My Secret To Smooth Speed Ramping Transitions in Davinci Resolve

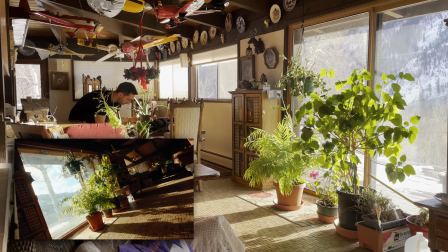[4:05]
So just focus on getting big open movements, whether it's turning the gimbal or turning away from the subject, no matter what you do.
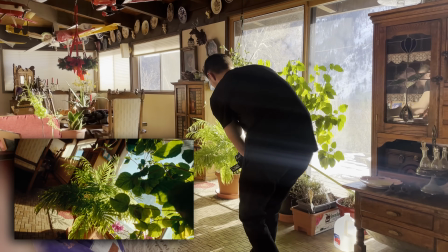[4:13]
Just try to make it nice and smooth and consistent across all of your shots when you're filming.
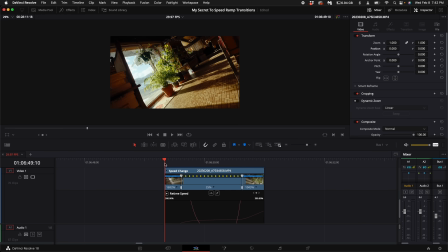[4:18]
So once you have your footage and you do some speed ramps on the clips, the next really important thing is to find another clip that is going in the same direction of the speed ramp of the previous clip. All right, so here we have the clip that I did the little speed ramp on. And as I scrub through the footage, it kind of twists and goes a specific direction.
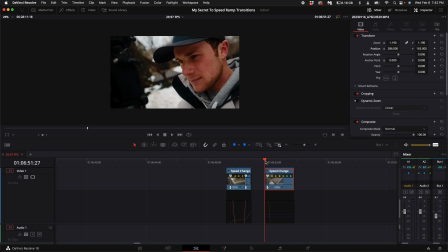[4:37]
It's going backwards and kind of twisting. So then here I have same kind of camera angle, and it's going backwards and twisting out.
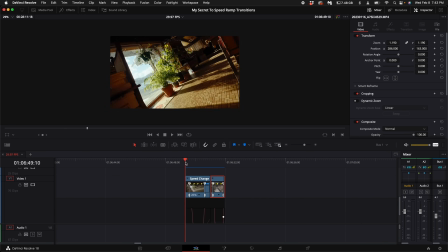[4:45]
So when you put them together, they flow really well. But do you guys notice something that's just really not good about the transition?
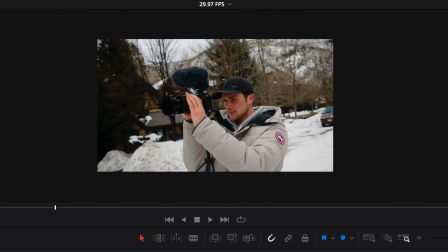[4:53]
It just is really harsh and it doesn't look good. So this is where my secret sauce is gonna come into play. And that secret sauce is motion blur, but not just any kind of motion blur. I'm not just talking about directional blur or the actual motion blur options. None of that shit looks really good. So what I do is I will come up here to the left-hand side under the effects and then go ahead and drag an adjustment clip over your speed ramping clips. Drag the adjustment clip a little bit before and after the speed ramps because the curve of the speed still is speeding up and slowing down. Then select the adjustment clip, select fusion.
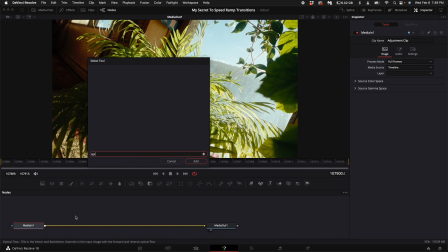[5:34]
Hold down shift and press spacebar and type in optical and then select optical flow by pushing enter. Then hold down shift and press spacebar and type in vector, scroll down to vector motion blur, select enter.
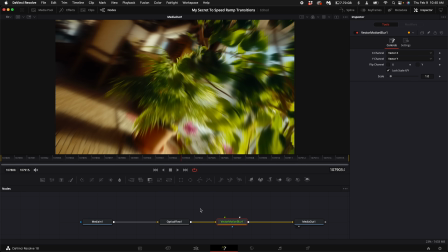[5:47]
What's also really cool is you can adjust the optical flow in the vector motion blur to make your own personal taste as far as what you like for speed ramping motion blur.
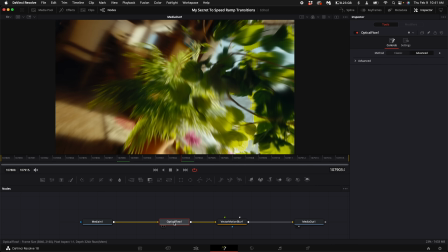[5:59]
So with optical flow selected, under the advanced tab, you can click on the drop down arrow and just turn up the smoothness and really create a buttery looking effect. Or you can go over to the classic side, click on the drop down arrow, turn up the smoothness, and you can mess with the edges.
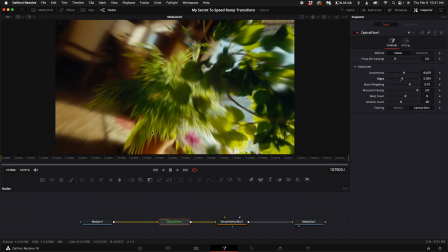[6:15]
You can just do all of these adjustments. You can create really crazy looking motion blur.
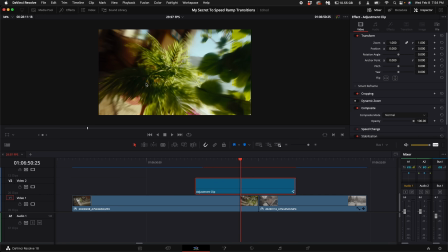[6:19]
Then go back to the edit page. And something that I like to do is I fade in the adjustment clip sides so it doesn't just like attack the footage with motion blur really quick.
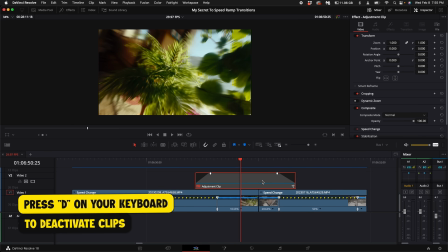[6:29]
So then what I like to do is actually turn that off and then copy this over to other places I want motion blur.
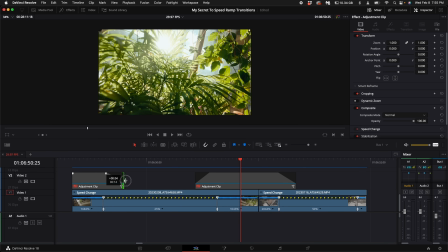[6:36]
So I'm going to drag this over like that, fade it out.
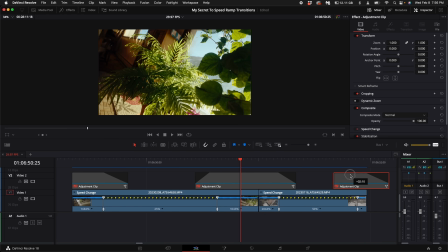[6:40]
I'm going to drag this over, duplicate that, and put that there like so.
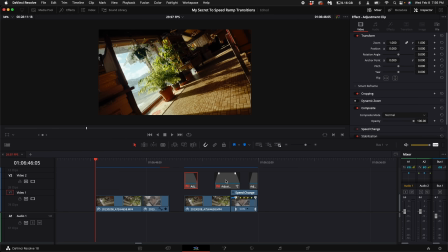[6:47]
The reason I turn this off is because it's really taxing on your CPU and GPU for your computer. Keep them deactivated until you're done with the project. Then right before you go to deliver it, activate them and you're ready to go.
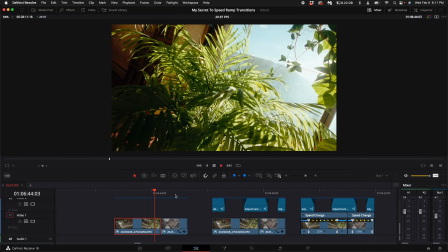[6:59]
So here's the first example with no motion blur. Looks really hard and jarring.
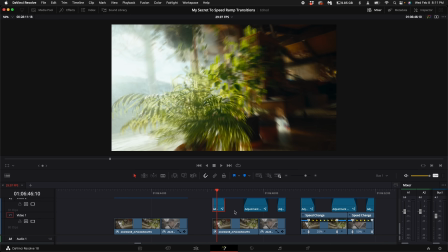[7:05]
Doesn't look that good. Now the second example, this has just motion blur in the Fusion page with an adjustment clip.
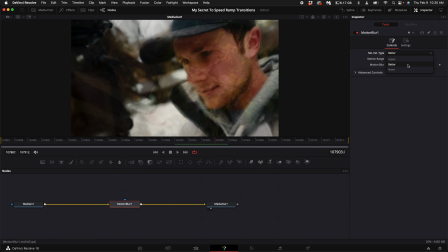[7:14]
Now, if you do decide to use this type of motion blur, always make sure to select better and select the specific motion range that you want. They're small, medium, and large. Keeping it at medium works pretty well for most of the time.
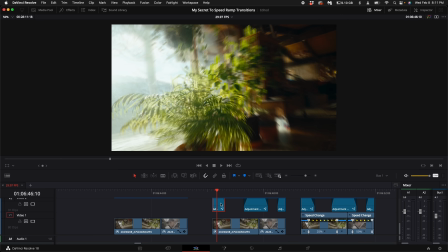[7:27]
And then you can actually adjust the amount of motion blur that's applied to the clip. And this is what it looks like. And it looks okay.
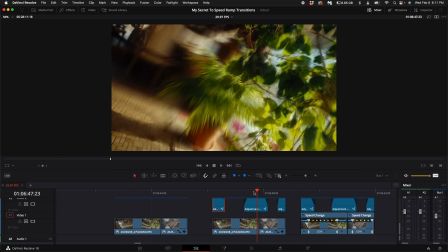[7:36]
The only thing I don't like about this is that it kind of does this like weird
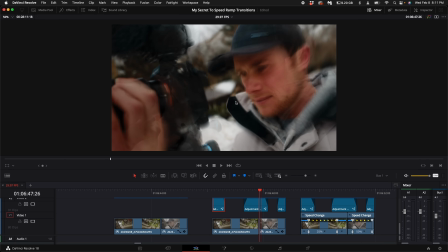[7:40]
thing in between clips and it creates like these weird artifacts.
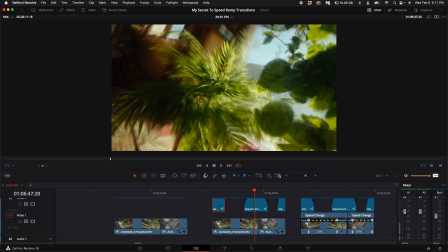[7:45]
I'm not really into that. This may be a stylistic choice if you do like that. And then here's my secret sauce of doing it.
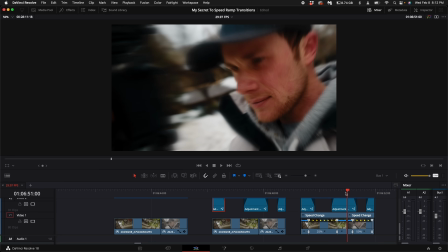[7:55]
And as you can see in the transition, it looks way smoother. It almost like creates this buttery looking motion blur.
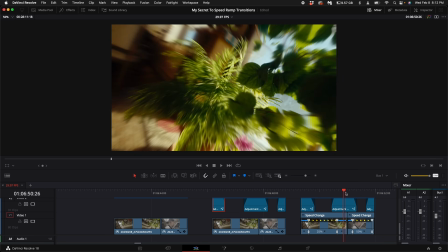[8:02]
And I freaking love